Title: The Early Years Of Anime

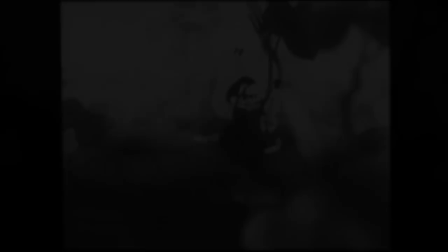He was the first director in Japan to fully utilise the multi-plane camera technology, something that Disney were once again already utilising.
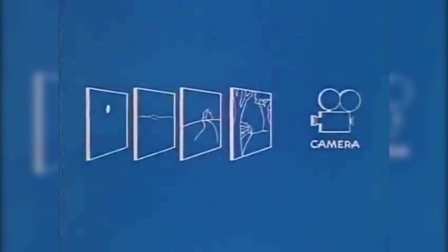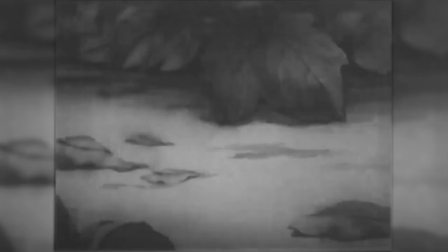It allowed an unbelievable amount of extra depth to their animation.
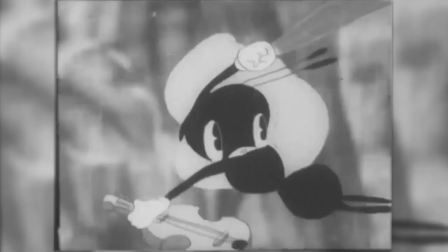Ari-chan had a real sense of a 3D perspective, having characters move in all directions instead of just left and right.
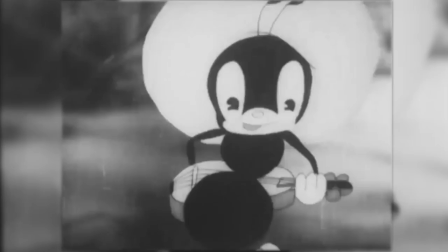As you might have realised, Seyo was hugely influenced by Disney.
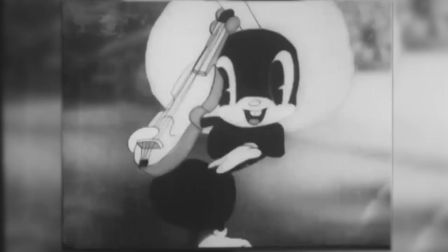His use of chirpy orchestral music with movement that moved in sync with the sounds and his round animal character designs,
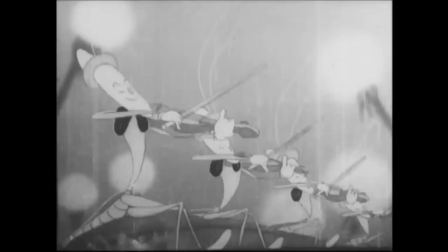they were all influenced by Disney's work in the 30s. Seyo was one of the first animators to really start pursuing the competition and Arei-Chan is a great example of the progression Japanese animators were making.
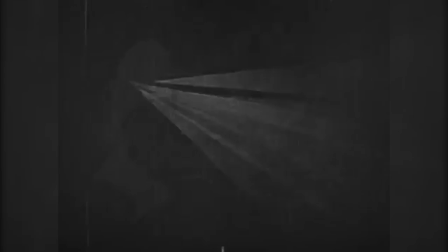I mentioned earlier that directors found it hard to find funding for movies, well now they had an option.
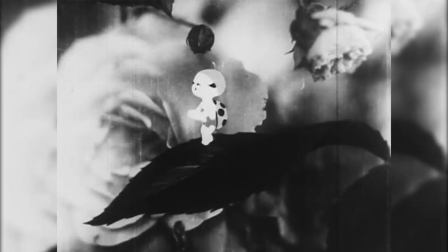The Japanese government were actively funding films, but there was a very strict set of rules on what was allowed to be made.
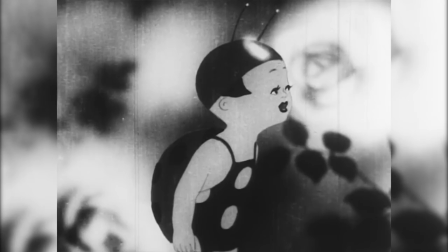A lot of these became propaganda films. Kenzo Masuoka returned in 1943 to create one of the first examples of this.
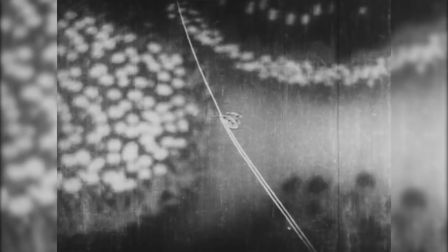Kumo to a Tulip. A 15 minute short film about a spider chasing a ladybird.
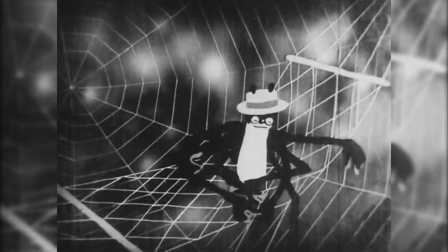Like I said, the thematic content of these films were influenced by the government and looking back now seem to have strong racial and nationalistic undertones.
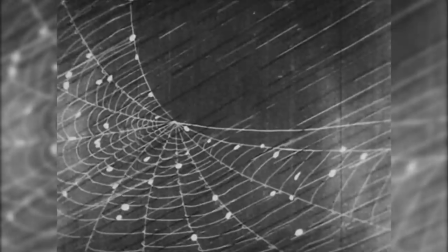But that doesn't mean the film's technical achievements can be ignored. board.
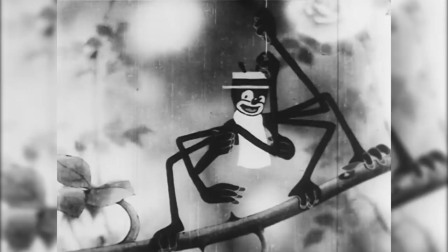The animation is some of Japan's most complex so far, with character designs seeming three-dimensional and backgrounds having a more realistic tone.
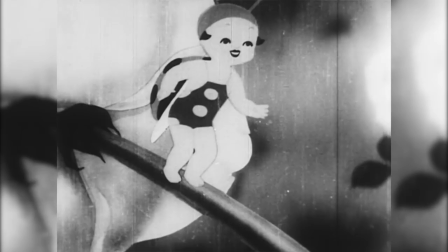Depth of Field was used strongly here to give the insect world a sense of scale. The Ladybird's character design is important to note too.
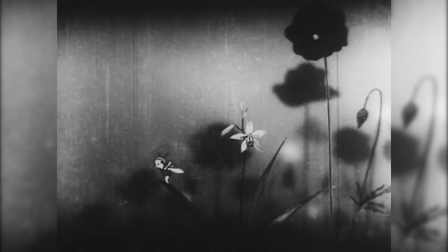You can see the distinct resemblance to what would later be the standard anime character look.
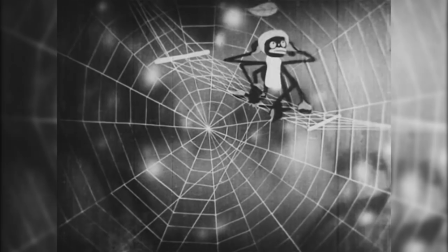Japanese animation was progressing faster than ever.
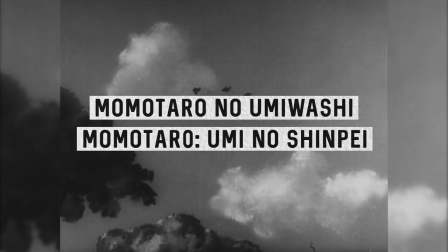Seiyo then directed two groundbreaking films, Mamatoro's Sea Eagles in 1943 and Mamatoro's Divine Sea Warriors in 1945.
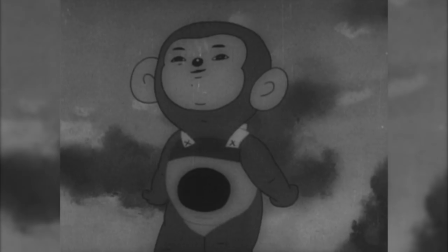These were essentially propaganda films that showed the Japanese military beating foreign forces.
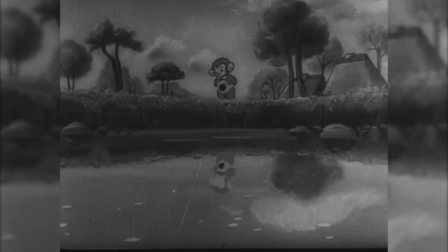But Divine Sea Warriors is incredibly important as it was Japan's first ever feature length anime film.
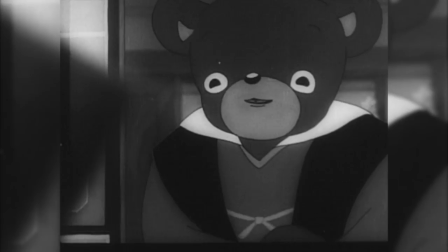And it wasn't just blatant propaganda. Although Seiyo was commissioned by the military, he instilled themes of hope, encouraging a younger generation to dream positively.
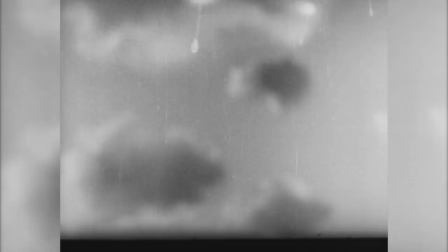The movie was telling a unique story and it was a huge milestone in the development of Japanese animation.
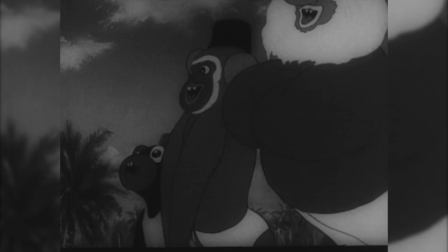Audio was still in its infancy but movement was smooth and Seyo incorporated a dynamic range of camera work.
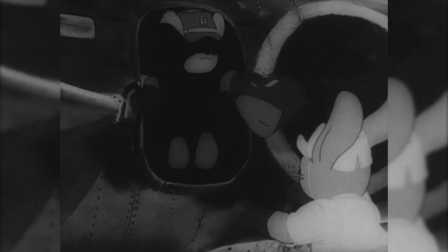Again the character designs were heavily influenced by Disney, but the beginnings of anime's distinct style were there.
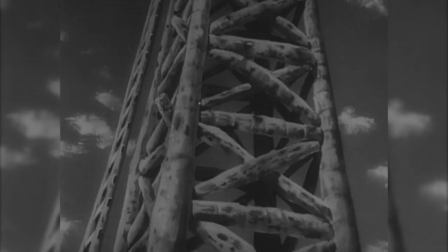Seyo even started to animate background elements and used the multi-plane camera to enormous effect.
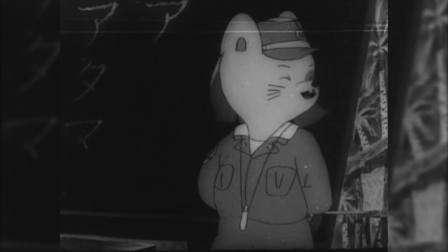Divine Sea Warriors is this period's peak.
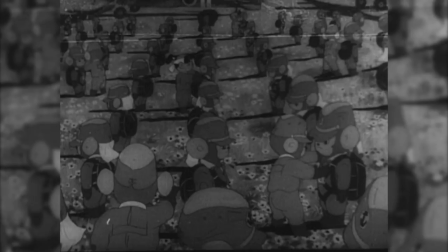Like, animation in Japan had gone from scarcely animated comic strips to complex feature films that were beginning to rival their foreign counterparts.
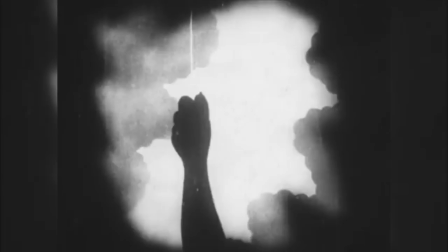And even more exciting technology was just around the corner. But after the war, the rate of animation production in Japan plummeted.
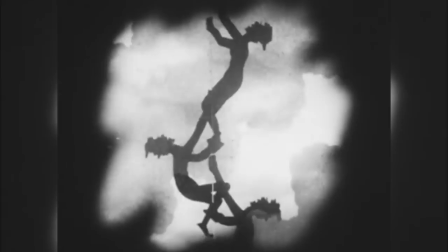It would take years before a similar level of progression would be matched. Directors like Noboroto Fuji and Kenzo Masaoka would continue to work on anime but
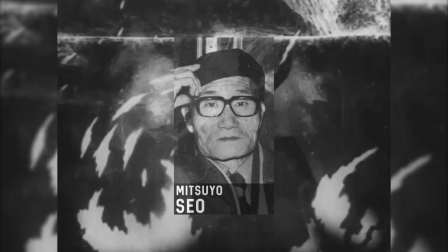many others including the legendary Matsuoseyo were forced out of the industry by a lack of work.
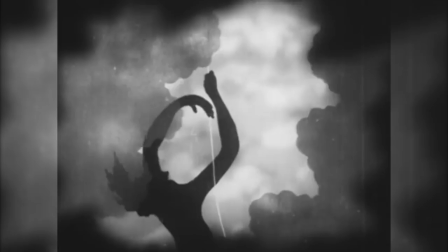Ofuji's work took a very dark turn, for example his film Kumano Ito in 1946.
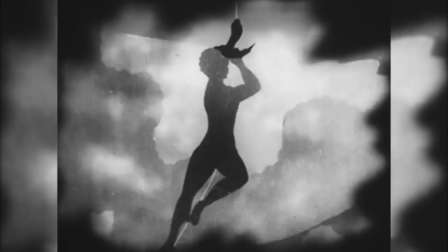It showcased a bunch of really creepy body movement with imagery of humans being burned in what seemed like a depiction of hell, again with the returning spider imagery.
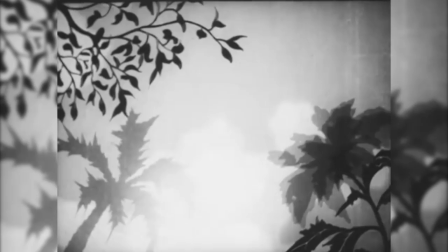Seyo did complete one film after the war but couldn't find a distributor to release it. After that he never returned to anime.
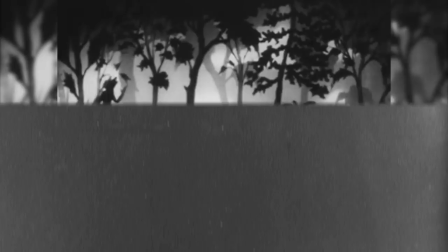With the forefathers of Japanese animation growing old and the industry seemingly drying up, it seemed the medium was doomed.
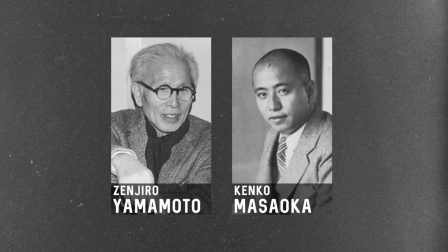In 1948, Kenzo Masaoka and film producer Zenjiro Yamamoto tried to hold on to their fleeting medium by forming an animation studio.
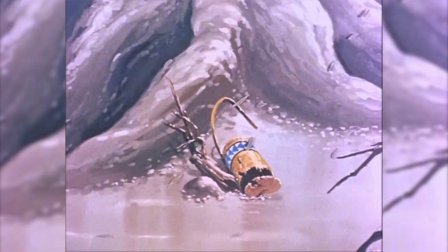Unfortunately they didn't receive any substantial work until almost a decade later where a company named Toei purchased the studio. They started production on the wildly important Haku Jaden, the first ever fully colour anime film.
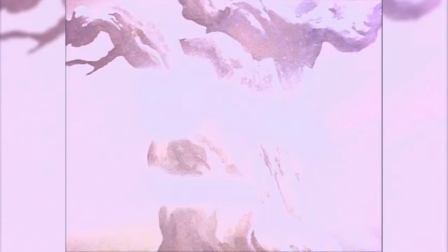It was even released in America a few years later. Haku Jaden is responsible for reviving an almost perished industry,
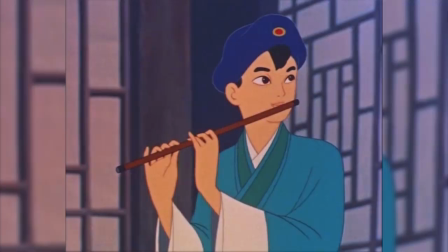establishing Toei productions and the system of anime studios and inspired the next wave of animators and directors.